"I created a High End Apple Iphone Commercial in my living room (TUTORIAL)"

As you might have seen in the video, there's three main setups. The first one was where the phone was mounted to the tripod and on the suction cup. The second one was where the glass was on the table with the black background and the phone was lying on the glass with the water. And then the third one was just the black backdrop and some colors, and I just held the phone in front of the lens here. So the setups were all pretty easy. They were all shot in my living room, and let's jump into the first one.
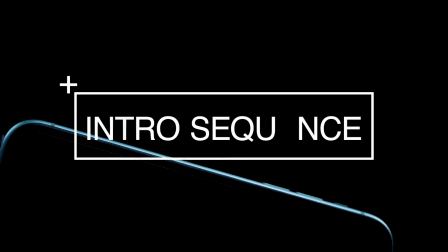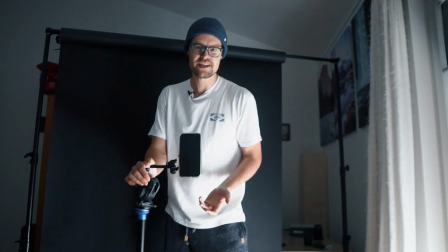2:13 So now we're on the production side of the video again.
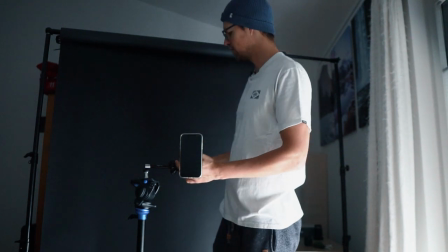2:15 We are here still in my living room, and we set up the black backdrop here in the back, which we're going for a really dark, moody vibe at the beginning to really tease the form and the form factor of the iPhone.
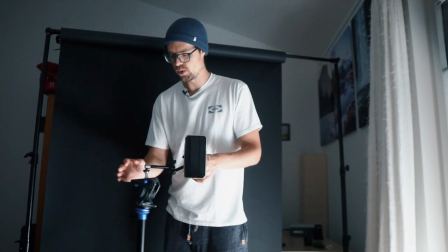2:30 And how we're gonna set this up is we have the phone on a tripod here.
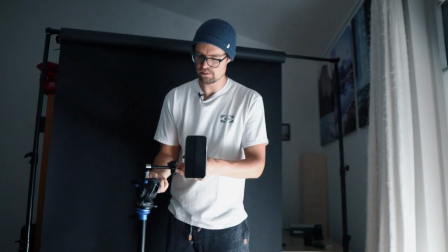2:36 Make sure you get a really sturdy one, and make sure you get like a good pan and tilt function.
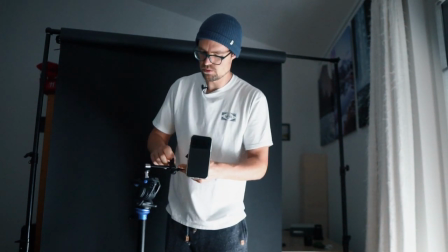2:41 And then I just had this arm here, rotating arm, mounted to the tripod plate here.
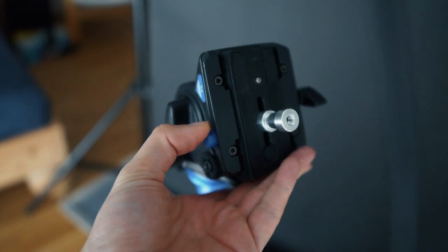2:49 And what I got is this arm mounted to the tripod here.
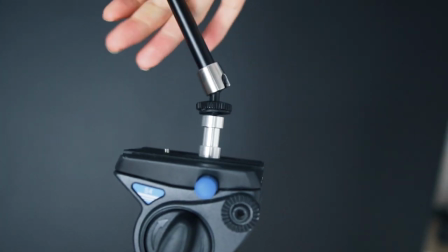2:55 And at the end, I have this suction cup, which is screwed just to that friction arm here.
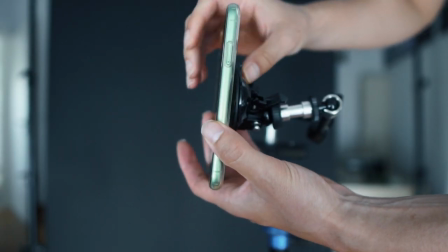3:02 And it's just really easy. It's just like,
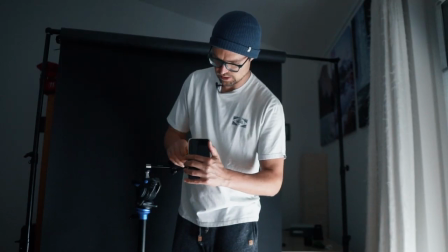3:07 you hold the iPhone on there and then you flip a switch here and it creates a compression, and your iPhone is not going anywhere.
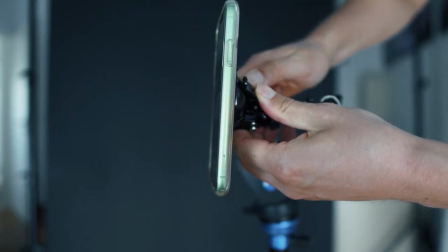3:13 And why I did this is because I wanna arm that out so it's easier to mask out.
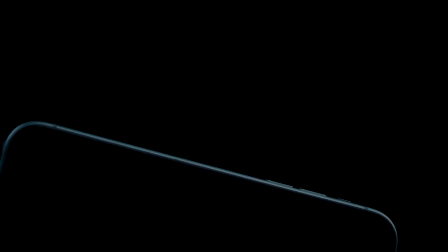3:19 We're gonna mask out the phone to make it easier to adjust and like animate it in post.
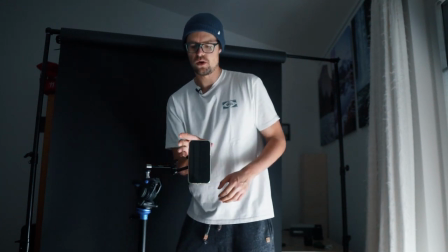3:26 But yeah, it's just a nice way, an easy way to get rid of, like, if I hold it here, it would be way harder to mask out the hand and everything.
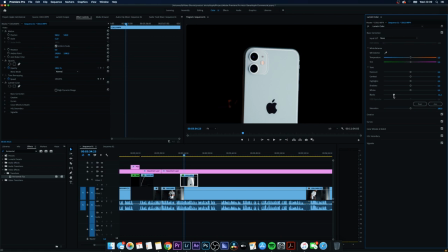3:35 So I'm just keeping it there, and I can just rotate and move it from here, and then nothing is in the frame.
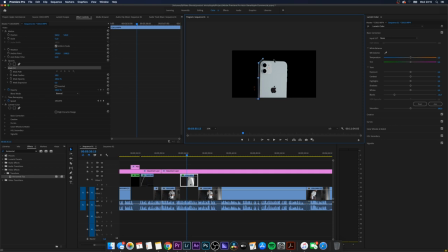3:43 And the dark background is really nice because you can just increase the blacks and it blacks out basically the whole background.
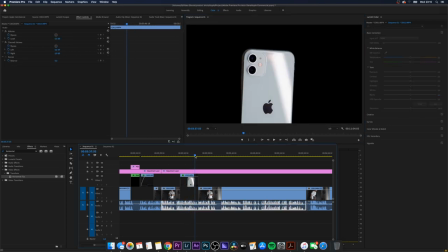3:51 Even though it's not totally black, in post you can really make it black, so that's good to know.
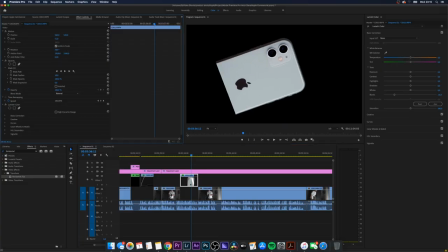3:57 And for the lighting of this first scene, I'm just using
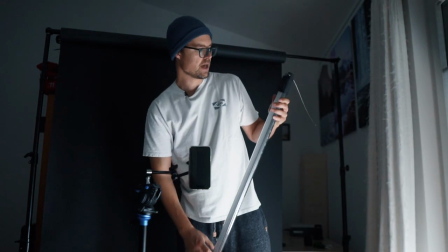4:02 one of these tubes here, and it's really cool because you can easily move them around.
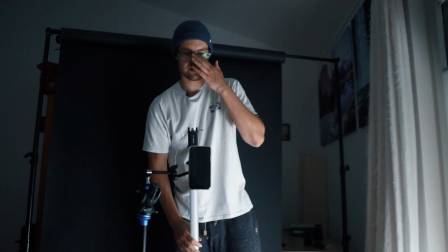4:07 And I'm just gonna dim the lights and show you how it looks when the lights are all dim. So it's pretty dark right now. You don't have to go all the way dark.
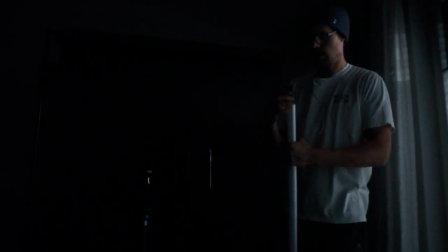4:19 So I'm gonna open it up a little bit. And this is the only light I'm using for this.
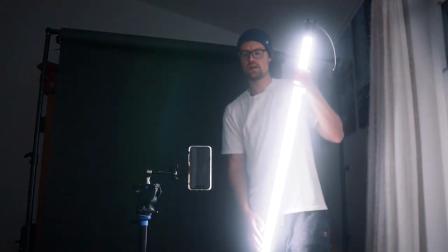4:27 I'm basically just
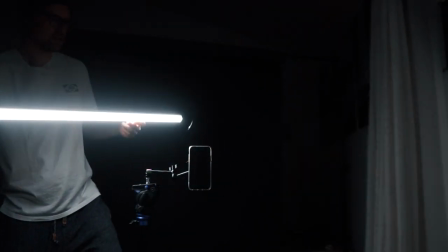4:31 moving it around and just see where it gets the biggest reflection, the nicest reflections here.
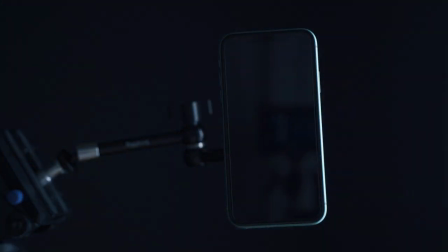4:45 And obviously you want to remove the case. That's what I'm doing right now.
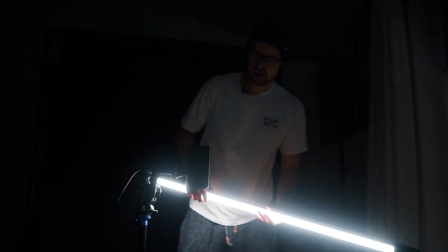4:49 What I'm going for is I just want like a nice little reveal here of the edges.
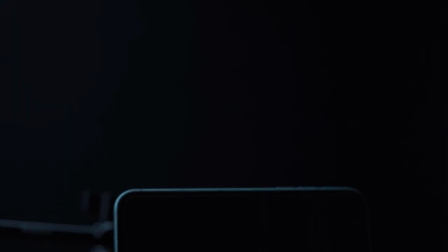4:56 And Yeah, I'm just looking where the best reflections are.
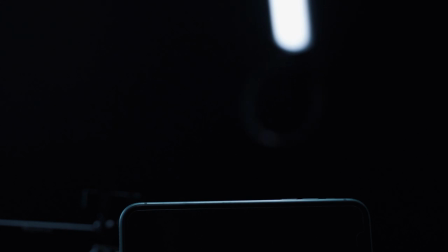5:02 Usually it's from like the back side because I don't want to reveal the front yet.
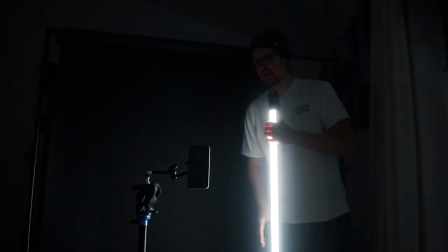5:06 And I'm just going to experiment a little bit and just move that light around until I have the best reflections I want.
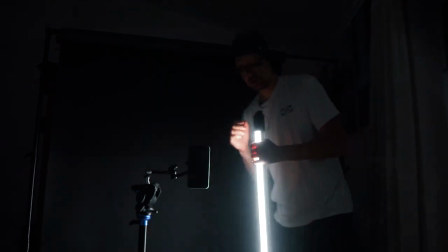5:12 I kind of just like a pass through, and I also experiment with the intensity of the light.
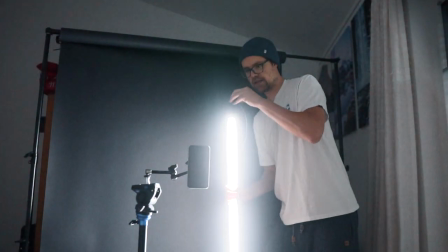5:18 So what I'm doing is I'm just doing stuff like that or like that,
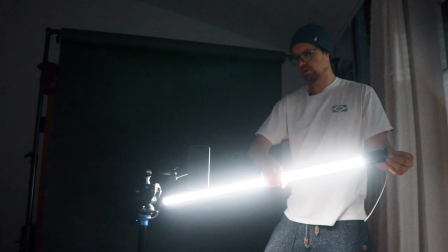5:27 and then turn it up and down, like I'm going crazy and then turning it off again,
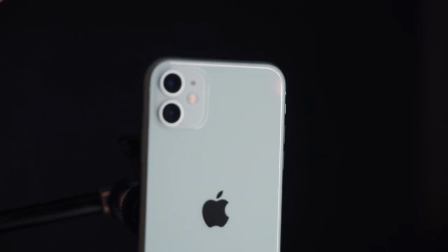5:32 and just experimenting around a little bit and see where the lighting creates the best reflection.
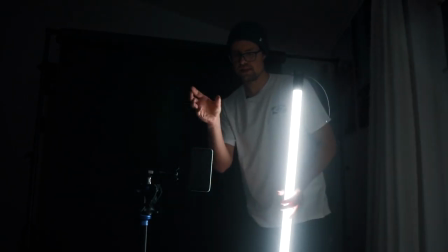5:38 So first I'm focusing on the design of the phone, like how it's shaped,
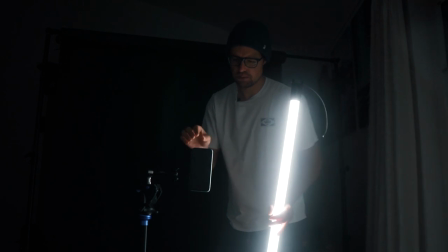5:44 and like just want to reveal a little bit to create a little tension in the beginning, and just with the like reflections on the edges.